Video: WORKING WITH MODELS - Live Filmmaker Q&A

I personally, weird backstory of Dale here, have done a lot of training when I was younger, doing gymnastics. I did gymnastics for years and years and years. I am not any good at it now, but I did do that for a very long time growing up. And I also did a lot of karate, and I also did speed skating. Hey, bizarre fact of the day, I used to be a speed skater. I competed in the UK Nationals a couple of times. So I have trained for specific movements an awful lot, and that gives me a little bit of an appreciation of what you need to do to be able to move your body in a certain way and evoke certain feelings from your movement. So when I look at a model, they might be someone who's very experienced with yoga. Great, then they're doing movements and they're thinking about the poses that they end up in. They might do martial arts. That would be great, because then they are training to do specific things again and again, really precise, and knowing where their movement starts, ends, stops, and how they're getting in and out of it and into the next one. So anything like that, where you are repeatedly training yourself to do a certain move, is going to give you that awareness of your body, which will be really helpful as a model doing these kind of shoots. Now, you don't have to, as a camera person, filmmaker, cinematographer, know these things necessarily, but it does help to appreciate the limitations and why someone might be able to do that and why someone might not be able to do that.
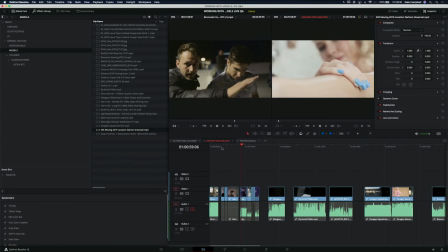(31:23)
So let's cut back into this. We have, within this scenario just here, a lot of other things to consider,
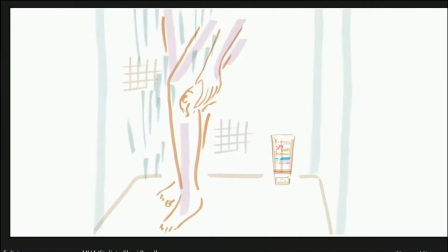(31:30)
because as we skim through, yeah, there is the, let's full screen that for a second. That is the storyboard for this. So we can see we have ticked off all of those different things. Looks fairly similar to what we've got.
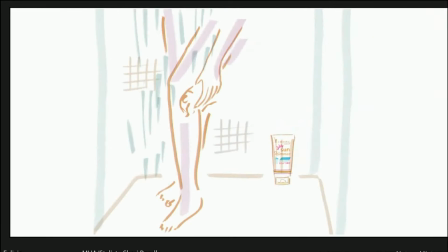(31:46)
We decided in the end not to have that on the floor because we wanted to see her face in the first shot, so we put it up in the shower.
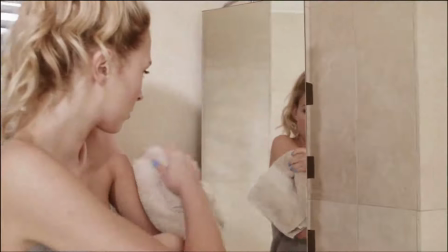(31:52)
And that is that starting shot that we get to back here. Yeah.
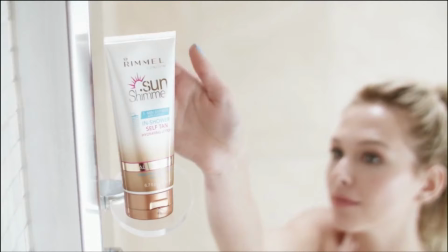(31:57)
Now that shot is actually quite challenging. Imagine this.
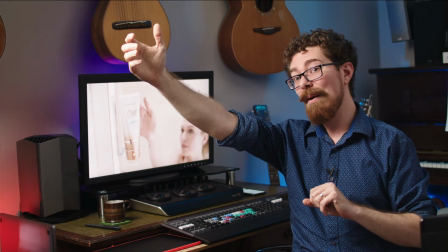(32:02)
You're coming in and you have to grab this thing, but we want to see the branding. We want to be able to,
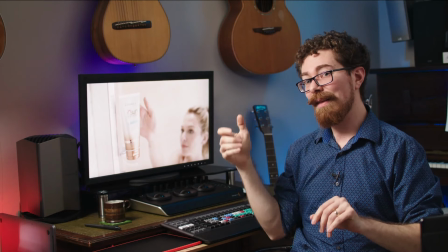(32:10)
as you take it with your hand down like this, see that it says Sun Shimmer,
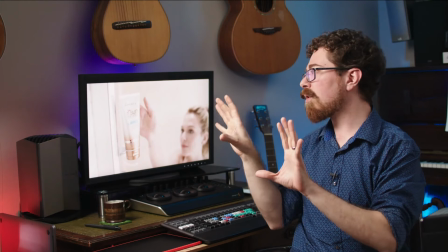(32:15)
and we don't have time to spare. So it's not like we can hold on the frame too long as you walk up to it.
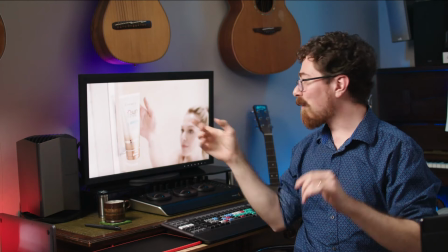(32:20)
We need it to be visible as you're grabbing it and taking it away. So it's incredibly difficult. With her offhand, she was left-handed, I think.
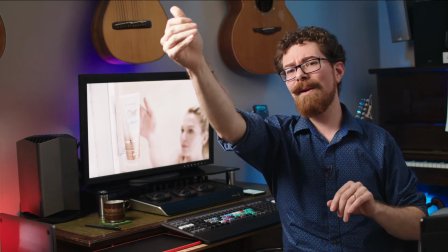(32:27)
So she comes up, she has to grab it from behind and kind of take it off.
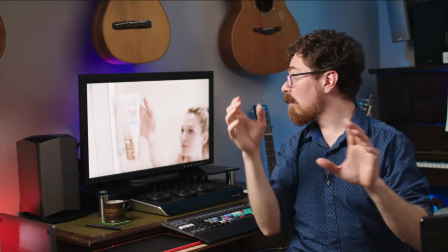(32:31)
And it took quite a lot of takes just to get the movement perfect, to get the framing right so that we could still see her head.
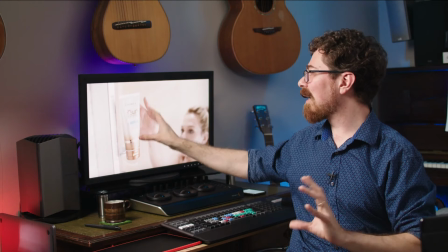(32:37)
She was looking up, we could still see the product. We got a reasonably nice light on the product so that it was legible and all the rest of it.
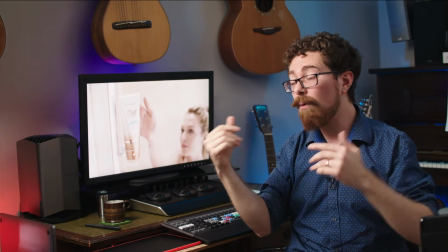(32:46)
And all this time the client's watching.
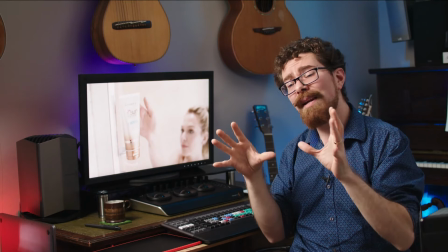(32:48)
We had a little wireless monitor set up for them because it's a very, very cozy environment in a model
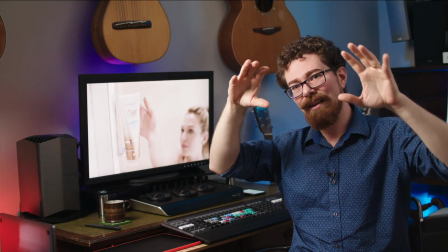(32:57)
situation like this where you have a shower and I've got to be in there with the water going and all the rest of
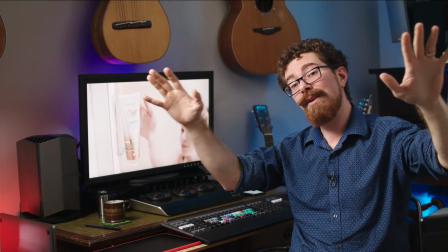(33:04)
it, and we got lighting coming in through diffusion into the room,
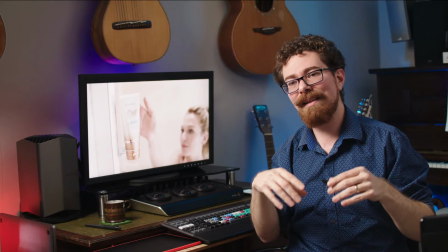(33:08)
and there isn't space for clients and agency in that room, so we have to run wireless out.
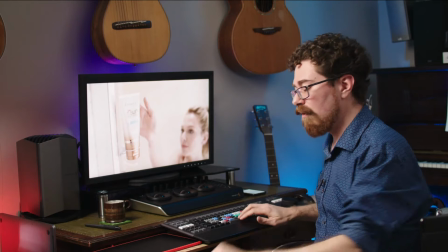(33:14)
Bit of people management there. So let's watch her do this movement. Very slick.
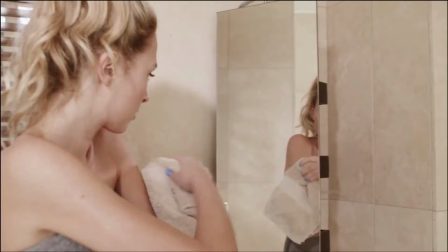(33:21)
Let's try that again. So we're coming through, skim back.
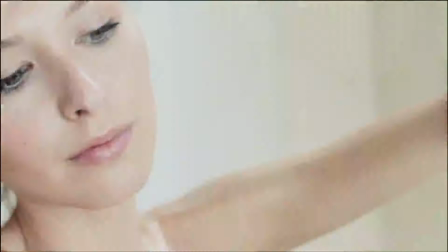(33:28)
Ooh, it's not liking that. It's because it's still playing. Yeah, so coming back like that.
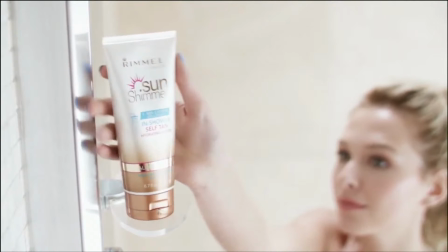(33:35)
Great job of keeping her thumb out of the way and her fingers clear of all the branding there.
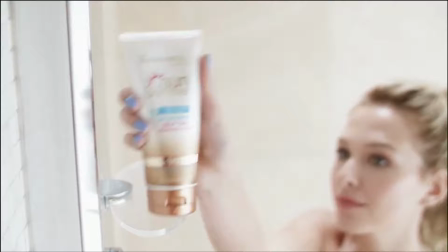(33:41)
Such a subtle thing, but I mean, damn, fair play to her for being able to manage to get that in the can,
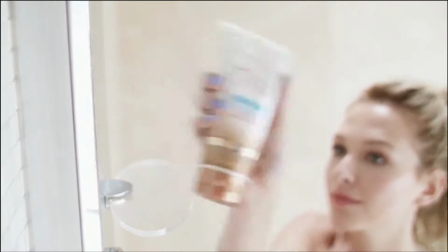(33:50)
because I don't know if I could have. So from there, we move through all these shots.
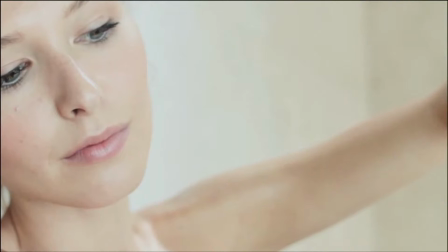(33:55)
We need a nice shot of her, showing her putting it on. She is not naked.
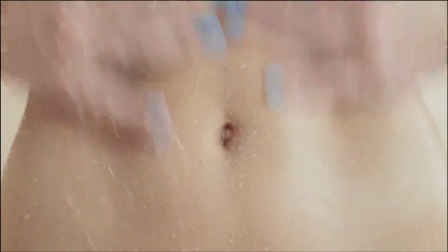(34:00)
Everyone will be pleased to hear.